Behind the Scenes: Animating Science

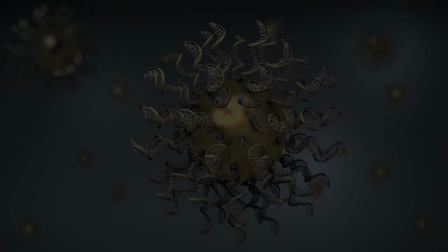(0:04)
This video is about a type of nucleic acid structure called spherical nucleic acids, or SNAs.
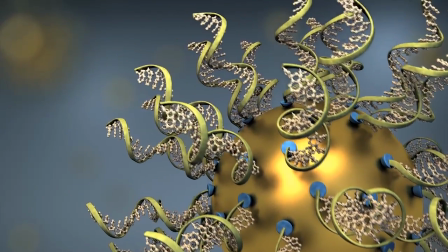(0:11)
The animation was created to describe their special properties and their potential medical applications to the scientific community.
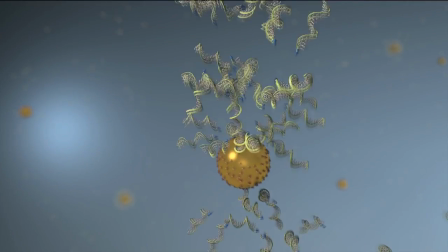(0:23)
But to depict how they are and how SNAs work, I, as the animator,
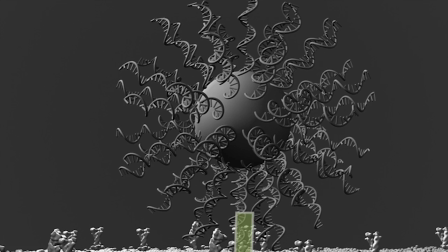(0:27)
had to work together with the scientist to make important aesthetic and animation choices.
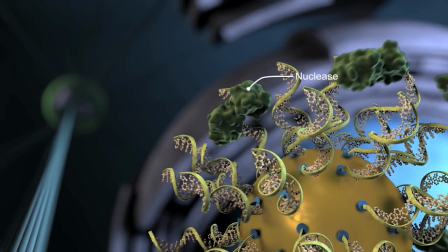(0:35)
We began the animation creation process by writing a short synopsis of what exactly the animation would cover.
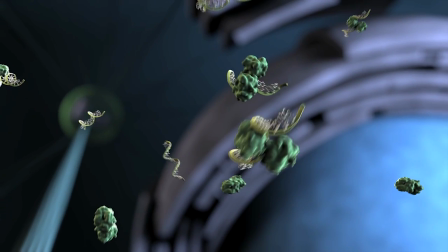(0:42)
We then took this synopsis and broke it down into scenes.
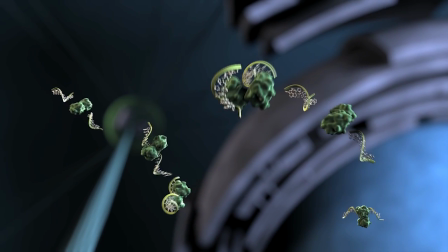(0:47)
Breaking down the narration for each scene was important for the storyboarding process.
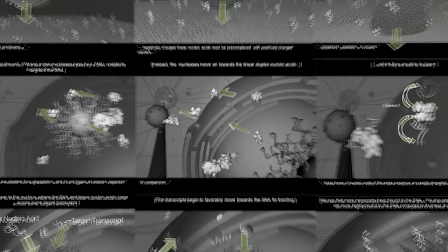(0:52)
The storyboard depicts the science of each scene with a still image, and contains the portion of the narration that will be read for that scene.
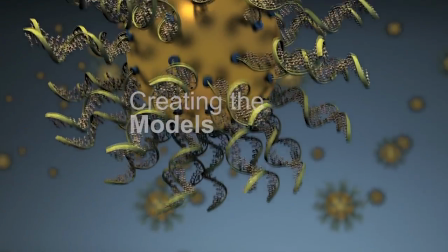(1:04)
SNAs are densely packed nucleic acids arranged on the surface of a nanoparticle.
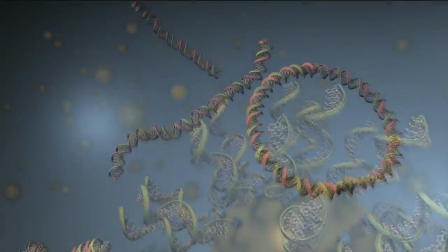(1:09)
We wanted to represent the nucleic acids in a helical shape,
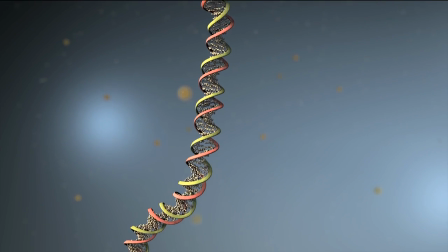(1:12)
a shape that's commonly associated with nucleic acids, so that they would be easily recognized by the viewers.
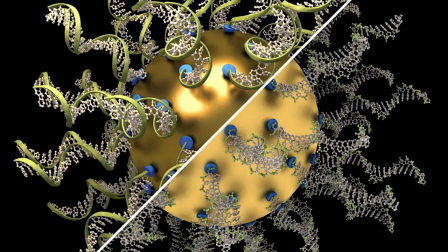(1:21)
Ribbon models are effective at illustrating the shape and contour of a large molecule.
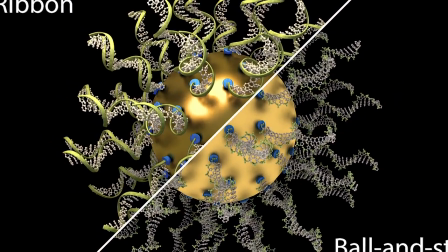(1:27)
Ball and stick models emphasize the molecule's atoms and the bonds between them.
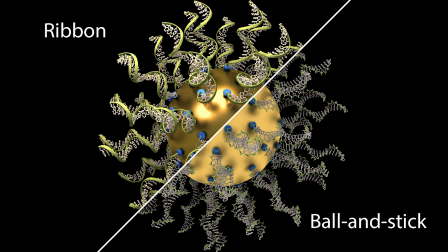(1:33)
To differentiate the bases, we represented their atoms as balls and the bonds between these atoms as sticks.
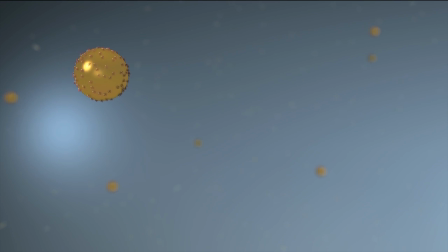(1:40)
However, since the ribbon model is good for emphasizing the folds and curves of a molecule, we used it to model the backbone, which really captured that helical shape, making the nucleic acids easier to identify for the viewers.
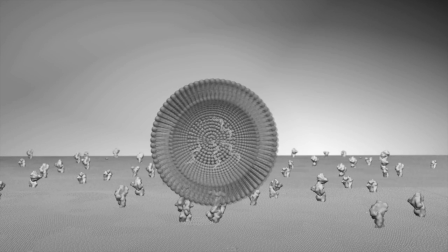(1:59)
The endocytosis animation had to be refined.
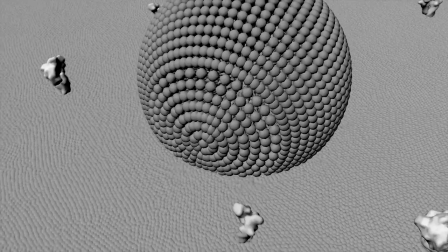(2:04)
Initially, the portion of the lipid bilayer that sunk into the cell with the SNA was too tight.
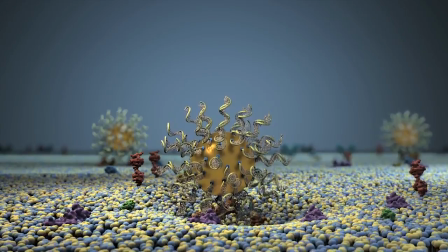(2:09)
It had to be widened so that the invagination was much larger than the particle.
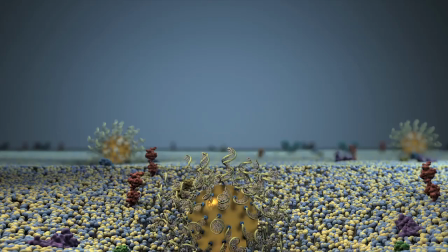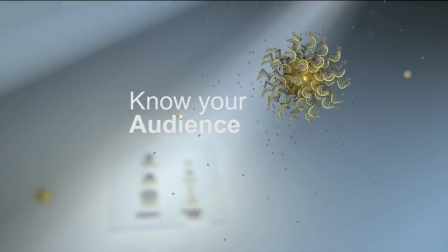(2:20)
The audience is important when you're deciding how to portray the information in the animation.
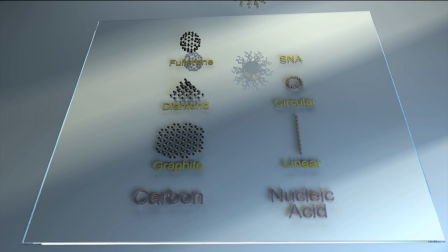(2:26)
For example, we created a chart that compares nucleic acid to carbon.
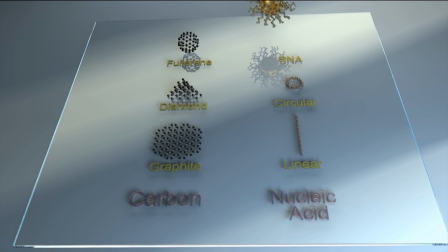(2:30)
To draw the analogy, just that like fullerene is a 3D structural form of carbon, SNAs are the 3D structural form of nucleic acid.
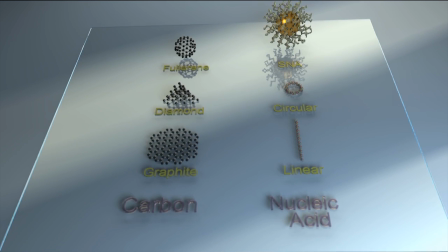(2:39)
This comparison might be more suited for a student with an undergraduate level understanding of biology and a familiarity with structural forms.
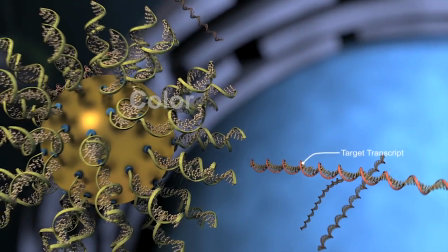(2:49)
We used color as a way to emphasize the science. Since the RNA transcript was complementary to the strands on the SNA,
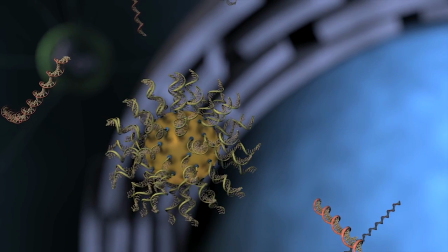(2:57)
we decided to emphasize their relationship by making one strand red and the other green.
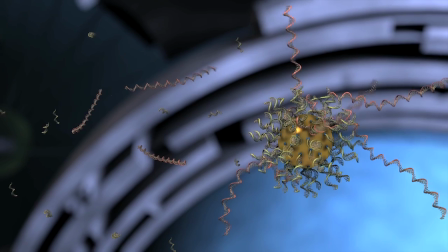(3:03)
The red and green colors also help keep the strands distinct after they bind together.
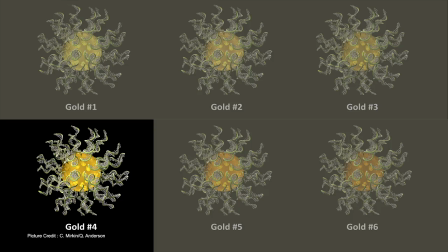(3:15)
It's difficult to understand how many decisions must be made regarding the models, narration, and color when creating scientific animation.
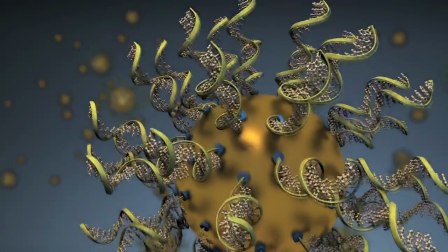(3:24)
Remember, the objective is to leverage the elements of animation as much as possible to communicate the science.